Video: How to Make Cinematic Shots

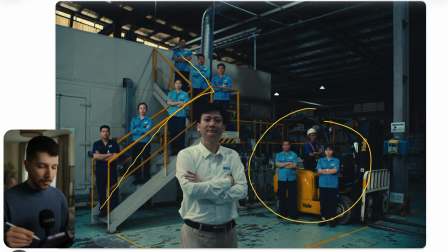[8:18]
Yes, you can see they choose very nicely a leading line of people on the stairs and then put the probably chef of this section in the center because he's the most important, but this would also look pretty boring. So they put three people here plus this machinery over here,
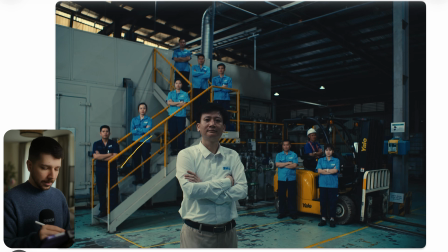[8:36]
and you get a really nice color balance with this because we have this yellow stairs here, and when you just had put the people without this thing here, we could have a lot of yellow here, and here everything would be dark and just those people.
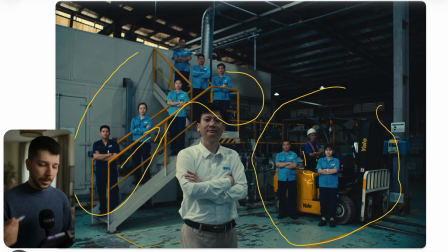[8:50]
It's really clever that when you have the colors, a theme to work with, use it and try to balance out your shot with it. Because when the overall mood of the video is pretty cold, you need your warmer tones to break everything. Otherwise, it just looks very cold and not happy and not cool.
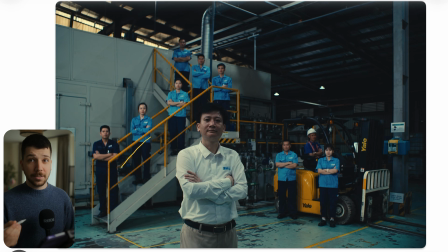[9:07]
And we want everything to be cinematic, but it's at the end of the day, it's a corporate video. The company shouldn't feel like the saddest place on earth. So just to make everything short again, when you try to position people, always try to work with heights and also with distance.
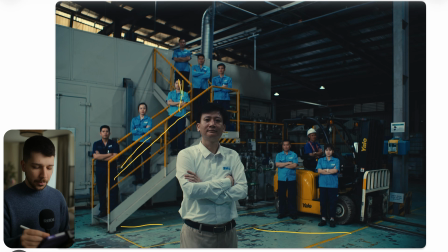[9:22]
Not everyone has to be on the same plane. You can put people here, you can put people here. Not everyone has the same importance and doesn't matter at the end of the day.
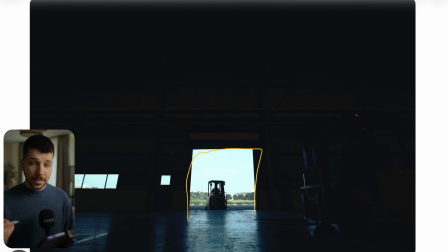[9:32]
Here also the biggest thing you can probably do is silhouettes. Always when you're indoor and want to show something outside, always expose for outside. You will have this crushed blacks and everything is pretty dark, but it will look much more cinematic. Don't try to half-ass it and expose for a little bit in here and a little bit there.
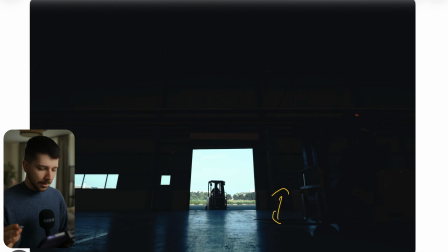[9:51]
Choose one side and that's it. Your life gets much easier, and because it's everything here is not important in the moment. Always try to lead the view of the viewer to where you want them to look at. And I want them to look at this thing here, and we frame it perfectly with the door, with the exposures.
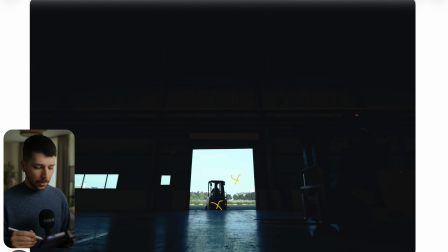[10:09]
We create layer because we have something dark in front of a bright background, so it pops way more out of the frame and people will look at it.
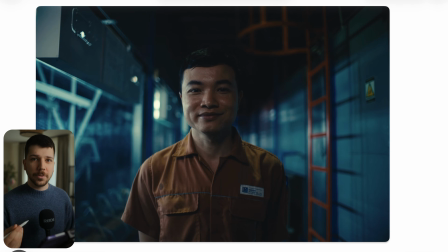[10:17]
This thing is a hero shot, and you need these hero shots most of the time to show a few more employees of the company, and I think they done here pretty cool, because now I tend to work with a wider lens,
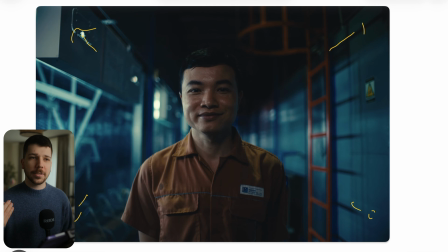[10:31]
because now when it's too much portrait, it gets boring, looks like these images of people on LinkedIn and everything. So when we choose here wider lens on a full frame camera with open gate, it's actually like this right now. That's pretty much the same angle, the same camera lens, the same everything.
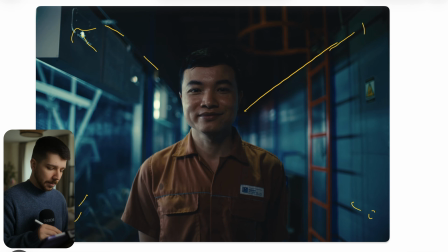[10:49]
So because we use this wider lens, the image and the lines in the background extends and our image gets more three-dimensional. It just becomes bigger. We want the company to feel bigger, and that's what they're doing here.
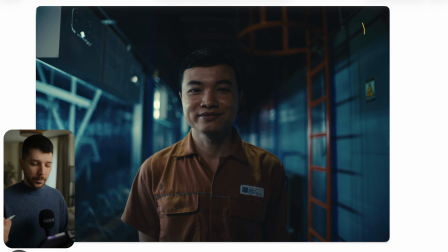[11:01]
Also, going here for an extreme color contrast. When you knew we're working with these colors and we know their clothes are also complementary to blue, you can put your Asteras or sky panels or something in the background and really blue everything out. You can use blue light. This is no problem.
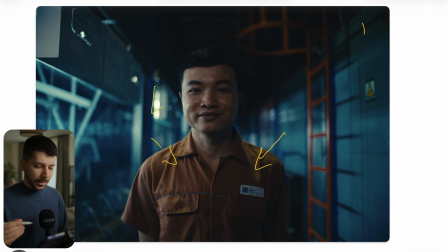[11:19]
RGB doesn't look always cheap when you know what you're doing, because in the end of the day, you can change the saturation. You can change this color a little bit. So when you can do, and you know this is the look I'm going for, you can actually use blue light without it being awkward. So if you enjoyed this video, I would really appreciate subscription from you. My name is Mark Bagnoli, and see you next time.